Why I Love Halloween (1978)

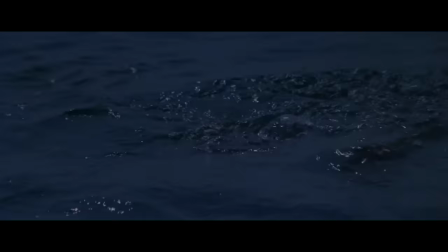It's the idea of something in the water with you that you can't see or hear, but that can drag you beneath and kill you without warning.
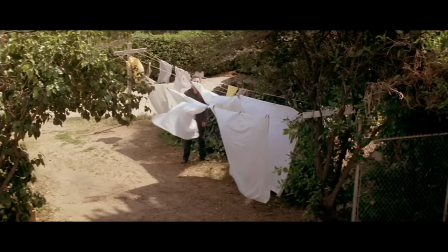It's evolutionary and Halloween taps into many of those same fears.
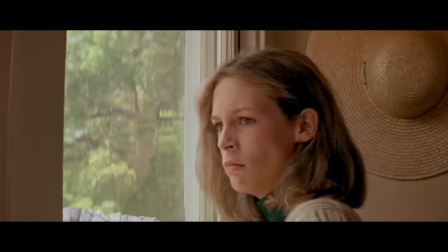The fear that there's someone behind us watching us. The fear of being looked at through a window. the fear of being stalked by a predator.
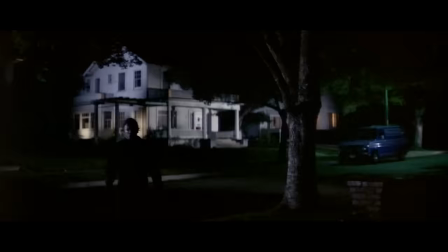Apart from the mortal terror that our characters feel when Michael directly threatens them,
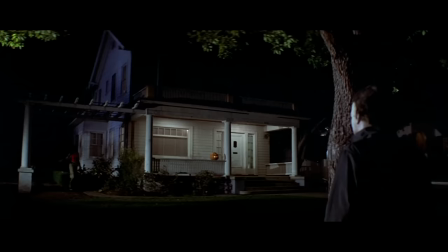the first hour of the movie operates on the audience being creeped out secondhand by knowing that Michael is lurking close by without our character's knowledge.
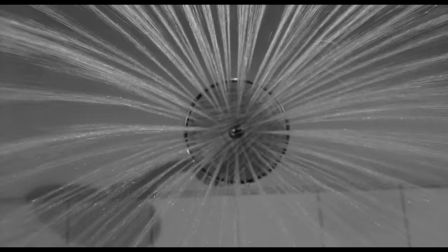Hitchcock understood this too. If the audience knows something bad is about to happen, they're even more scared when it actually does happen.
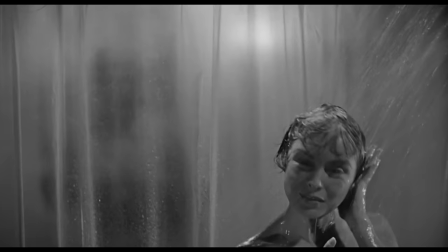It's why the shower scene in Psycho is even scarier because you see the door open behind Marion Crane and the killer slowly enter and reach up to open the curtain before the murder happens.
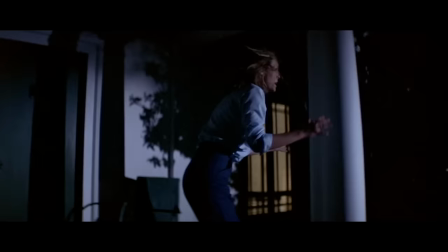It's the anticipation. Janet Leigh gave us a masterclass on this in 1960 and her daughter followed suit nearly two decades later.
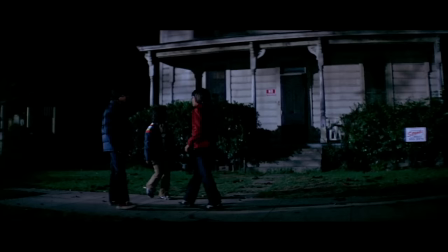Number 11, Dr. Loomis being a dick.
I'm not afraid.
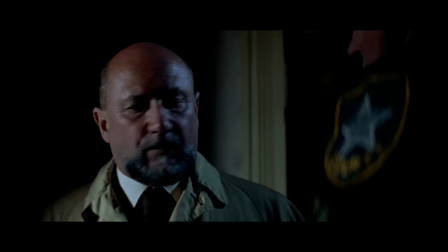Bull. I'm not? Then go in.
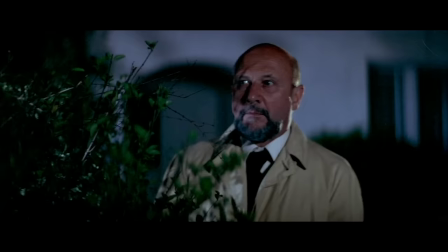I love the grim and ominous Dr. Loomis, but I've also always loved this moment as well, when he pranks the kids that are walking up to the Myers house.
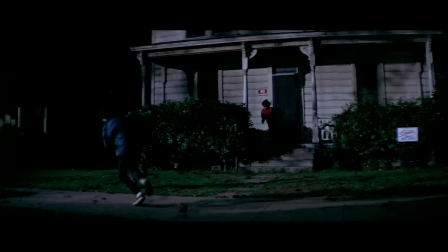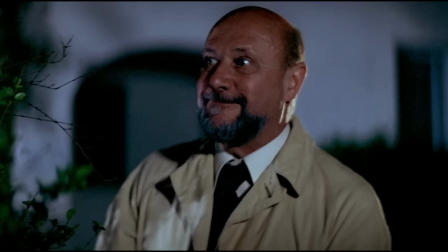It's not just that he pulls a pretty good prank, it's the sheepish grin that he allows himself afterwards.
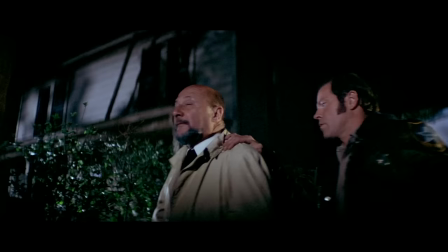This serious man is only human, and he kind of likes torturing little jerks. I also respect that Carpenter didn't make Sheriff bracket startling Loomis afterwards
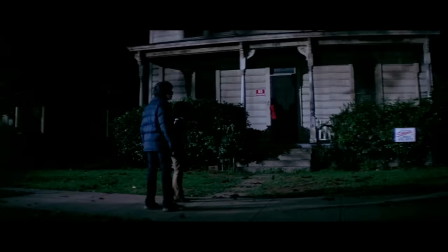into a big jump scare moment because it would have deflated an otherwise humorous scene. And I like that the audience gets a chance to laugh shortly before the terror really begins to kick in.
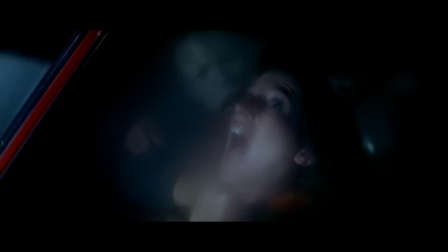Number 12, Bob's death.
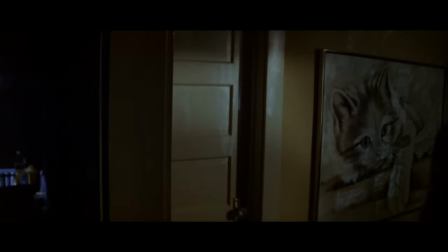So we're taking a hard turn toward the end of the movie, Annie's already dead in her car, and Linda's boyfriend Bob has now made his way downstairs for a post-coital beer.
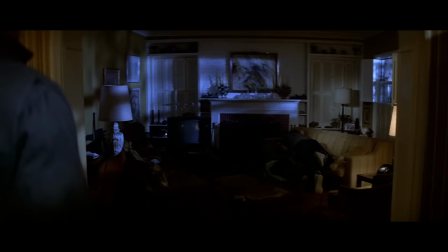This is a great way to build anticipation without Michael even being seen, and it goes back to the idea of the audience knowing something that the characters don't.
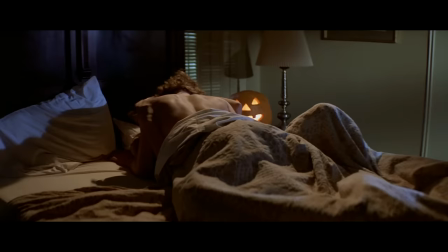Carpenter has established twice that Michael Myers is already in the house, so we know that Bob is going to get it.
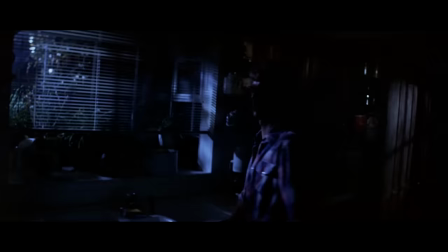It's just a question of when and how he's going to get it. Is Michael near the fridge, about to be revealed by the light?
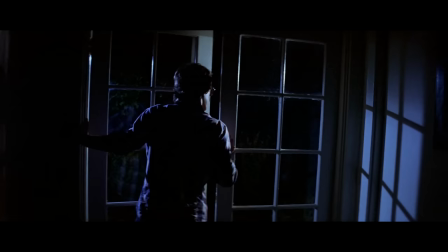Nope. Is he lurking outside this open door? Uh-uh. Is he in this cupboard?
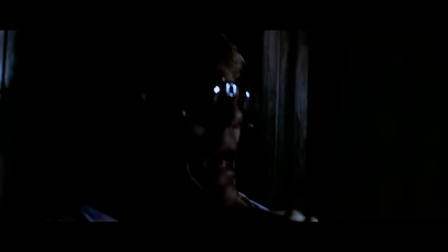No, not there either. And then just when we start to relax a little bit, he pops out of the second cupboard and sticks Bob to the wall with the knife.
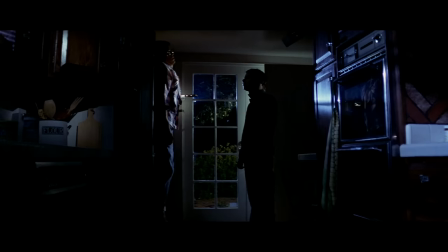And yes, sticking him to this wall isn't physically possible for many reasons, but who cares? It's a cool kill, and one where I don't mind the prolonged anticipation, which seems to be the only trick that most modern horror movies seem to know how to do nowadays.
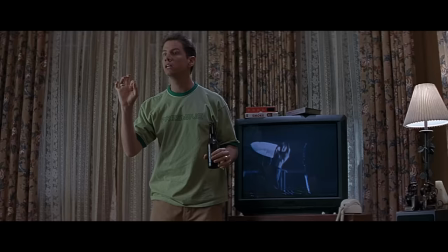The first time I saw Halloween, I knew that this was gonna happen, because like many in my generation, I first saw this kill in Scream.
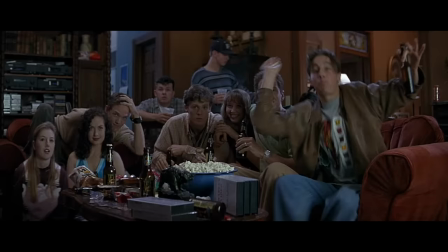Here comes.
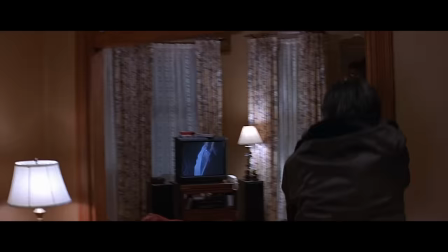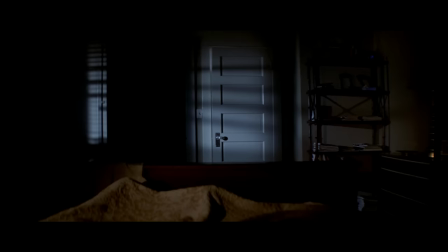a nice reminder of how different generations experience movies differently also bonus to michael myers for dressing up as a ghost to fool linda
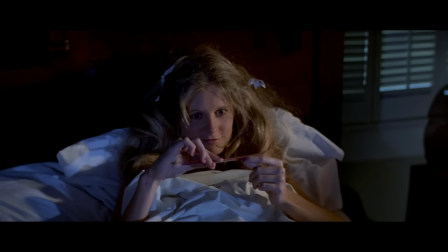afterwards i'm not really sure why he did it because he's usually not the playful type it's
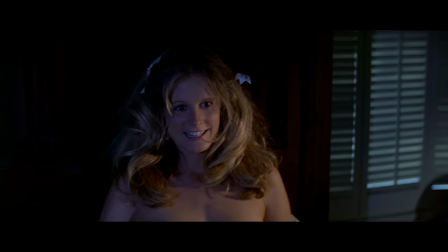not just the sheet it's also putting bob's glasses on outside the sheet to
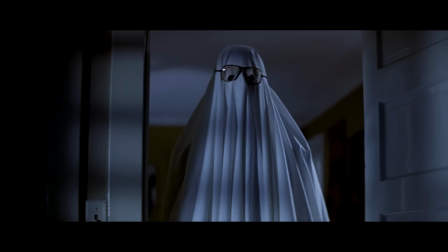add that little extra touch inside i think he always wanted to test just how stupid the kids he was killing are?
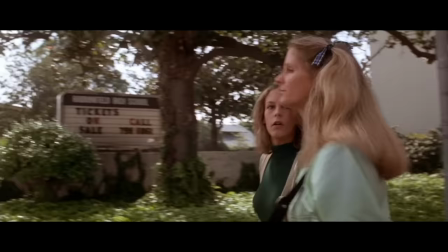And the answer is very. Most of them were very, very stupid.
Totally.
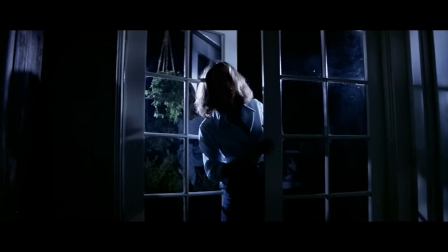Number 13, The Shot. If you're a big Halloween fan, when I mentioned The Shot, you probably know exactly which one I'm talking about.
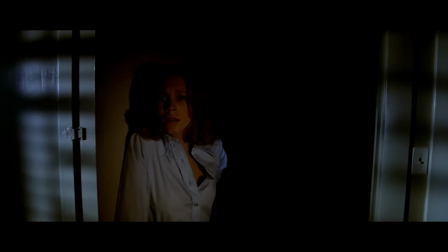Are you picturing it?
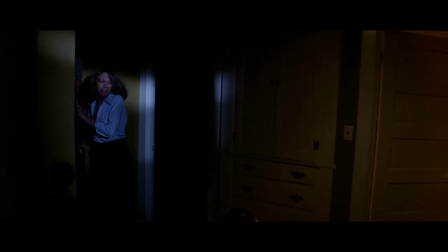After Lori goes across the street to investigate what's going on and triggers Michael's fun house traps, she cowers next to an open door and slowly,
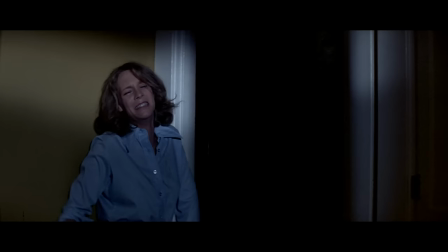almost imperceptibly, we see the wight of Michael Meyer's mask appear in the dark behind her.
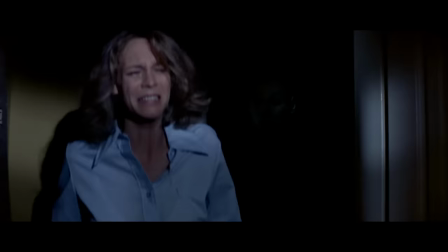It's the stuff that literal nightmares are made of and it's also one of the best things about the high definition revolution.
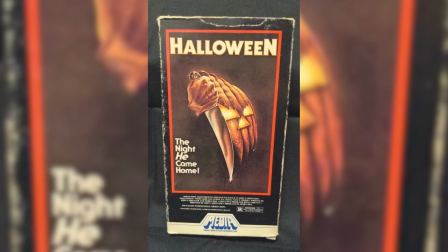A whole generation lost much of the impact of this shot when it was transferred to standard definition
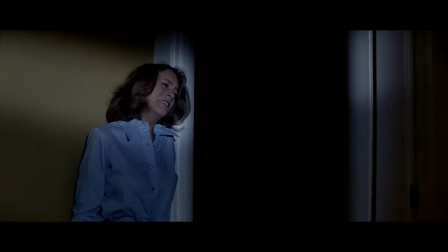VHS tapes and a lot of that subtle lighting was lost in grain and noise.
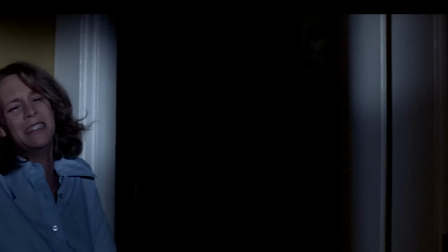The recovery began when DVDs came into fashion and now you get a great quality version of this shot on all high definition formats and on streaming,
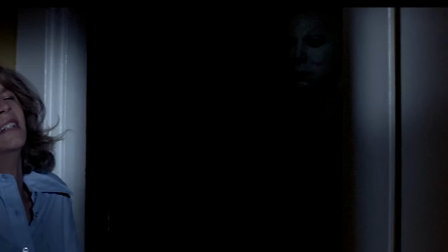the subtlety and timing of this shot is impeccable, the way they bring up the light just enough.
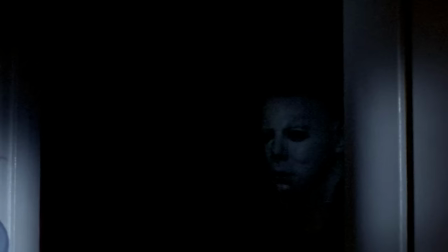It's my favorite shot in the movie and taps into that most primal of fears, the monster just over your shoulder that's about to get you.
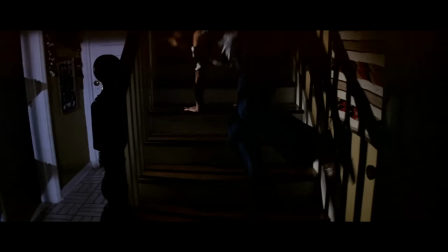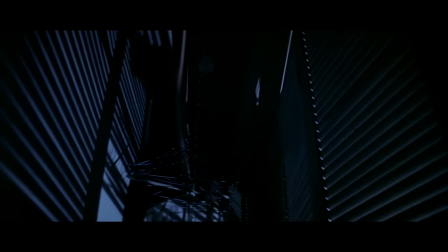Number 14, the closet light. As menacing as Michael Myers is in the background and in the shadows,
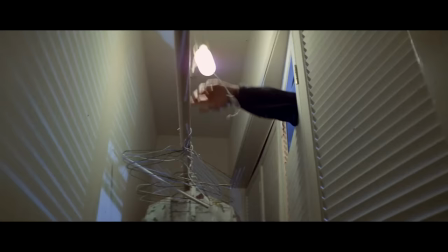I've always found him particularly disturbing when he breaks into the closet to get Lori and the light turns on.
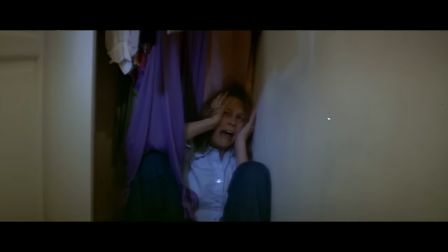I think it's because of just how ordinary the setting is. It's a normal closet, probably looks like the one that you have at your house.
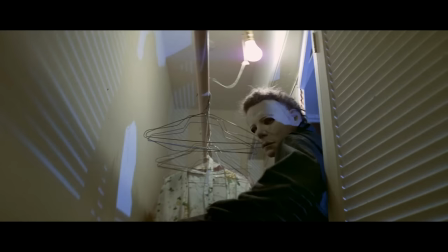And yet here's this monster breaking through, cornering and trying to kill an innocent teenager.
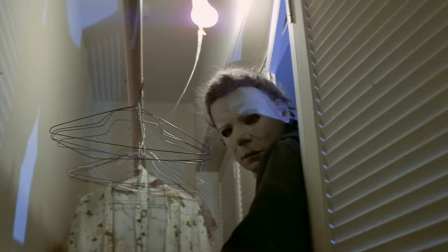And this particular beat before Lori stabs Michael and well,
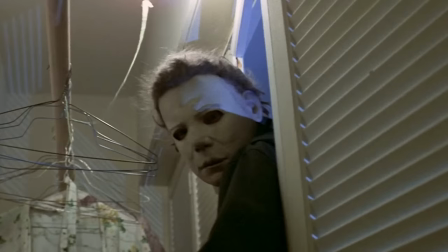she thinks kills him has always been the scariest for me because of just how average this setting looks.
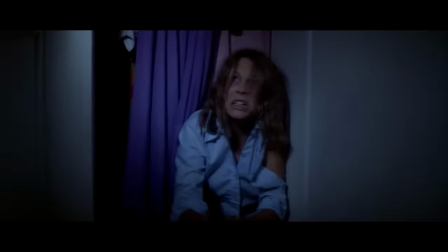It's not the darkness and shadows of a Hollywood horror film. It is the bright white, everyday light bulb look of, well, every room in my house.
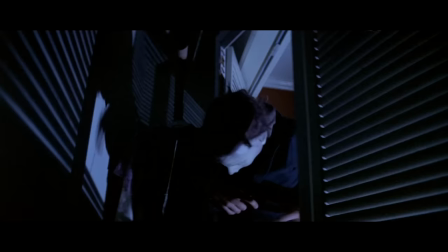And finally, we come to the last thing that I love about Halloween, and it's fitting because every movie needs a great ending.
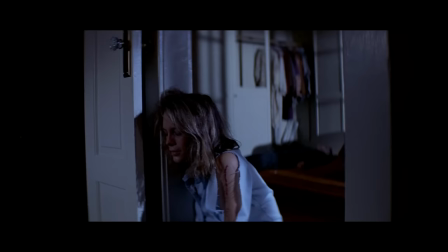Number 15, The End. After Lori has killed Michael for the second time, we get our final ending, which starts with him sitting up behind her.
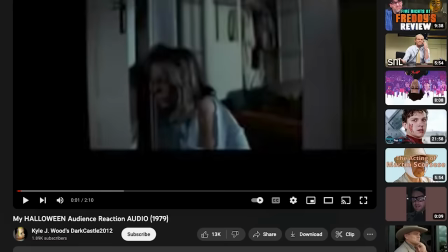One of the all-time great scary movie moments. If you have a few minutes, there's an audience member named Kyle J. Wood, who recorded his movie theater crowd watching Halloween back in 1979,
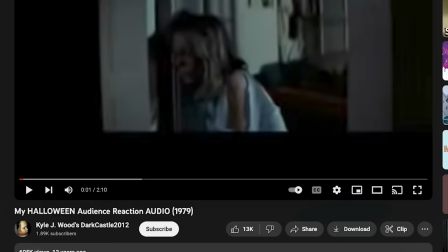about a year after the movie came out, and uploaded the audio to YouTube back in 2011.
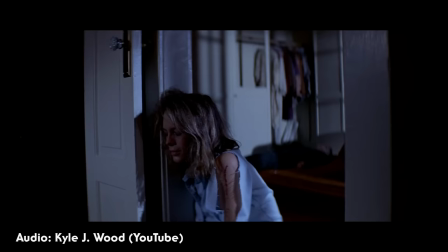And it's amazing to hear the audience reaction back then.
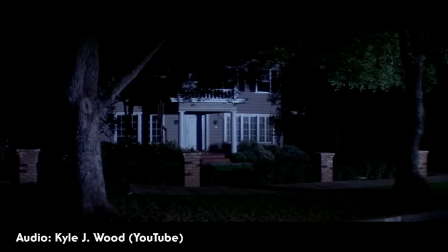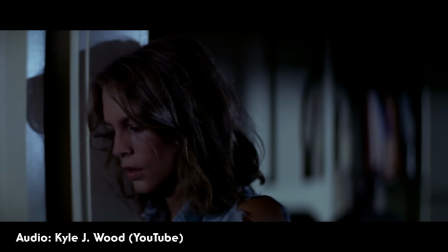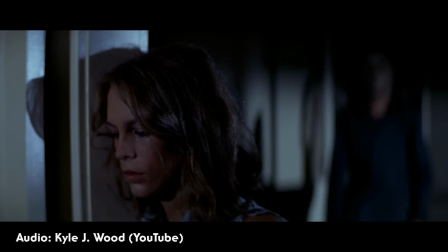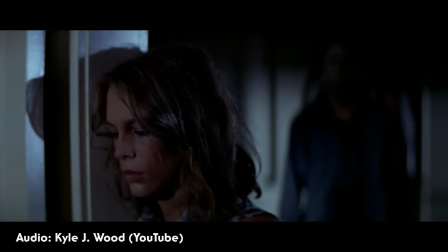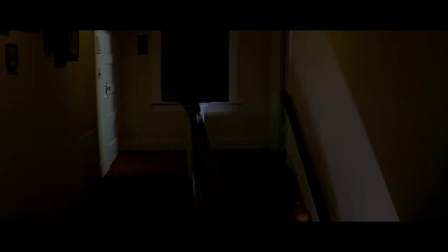Just when it looks like Laurie Strode is toast,
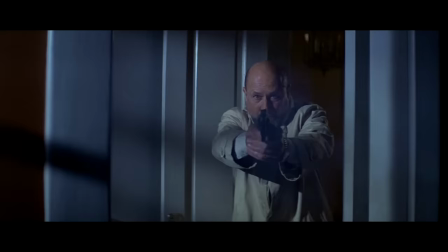Dr. Loomis comes to the rescue and shoots Michael off a balcony to what seems like his third death of the movie.
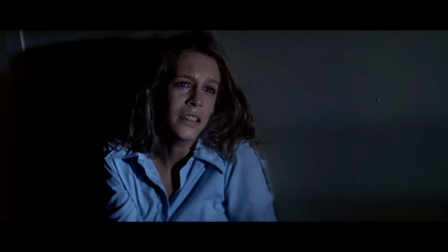What follows is one of the greatest closing exchanges in movie history.
What's the boogeyman?
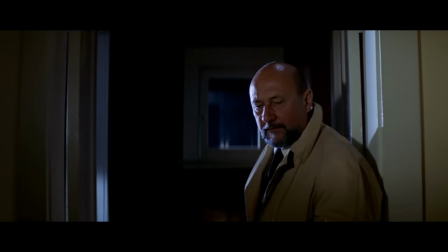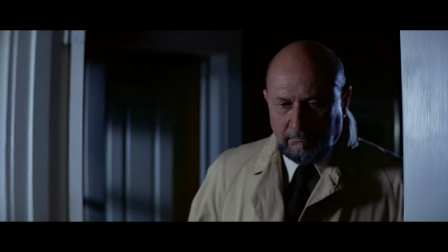As a matter of fact, it was.
Until it's revealed that Michael Myers is gone, he isn't dead, and he's nowhere to be seen.
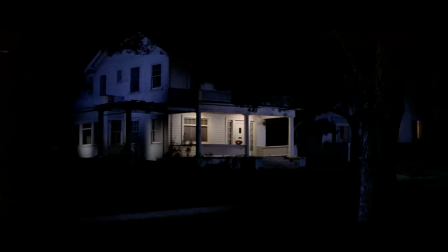The evil is still out there as we revisit scenes from the movie with Michael's masked breathing getting louder and louder.
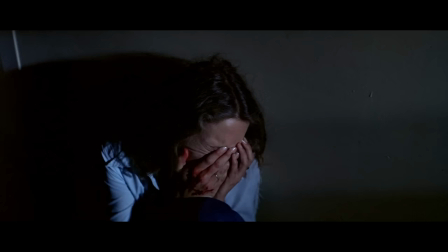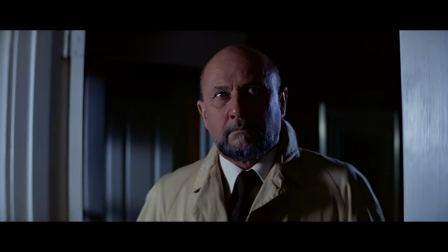It's a perfect horror movie ending, and in a just world, would have marked the end of this franchise altogether.
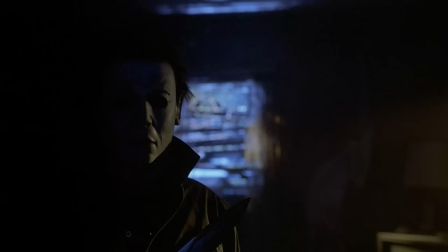Alas.
Why the hell you just like me anyway? I ain't telling you to be Michael Myers, I'm playing Michael Myers.
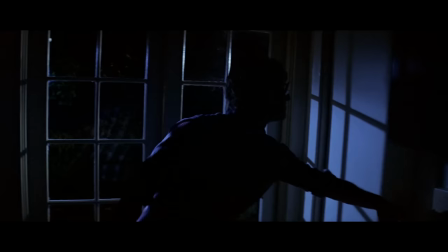So there you have it, some of the biggest reasons why I love Halloween and why I think it is one of the best movies ever made.
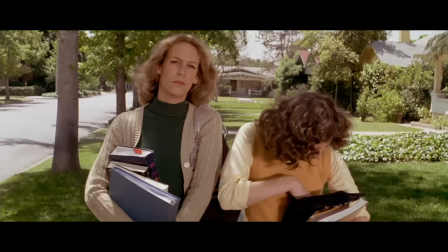What do you think about this iconic horror landmark? Let me know down in the comments below.
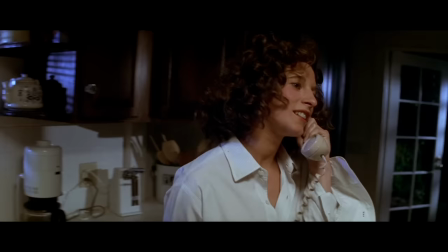And as always, thanks so much for watching the channel. be sure to stay tuned for even more movie news reviews box office and
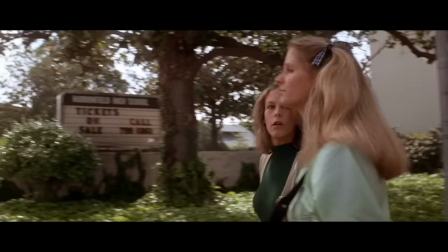more until next time stay safe and i'll see you then bye totally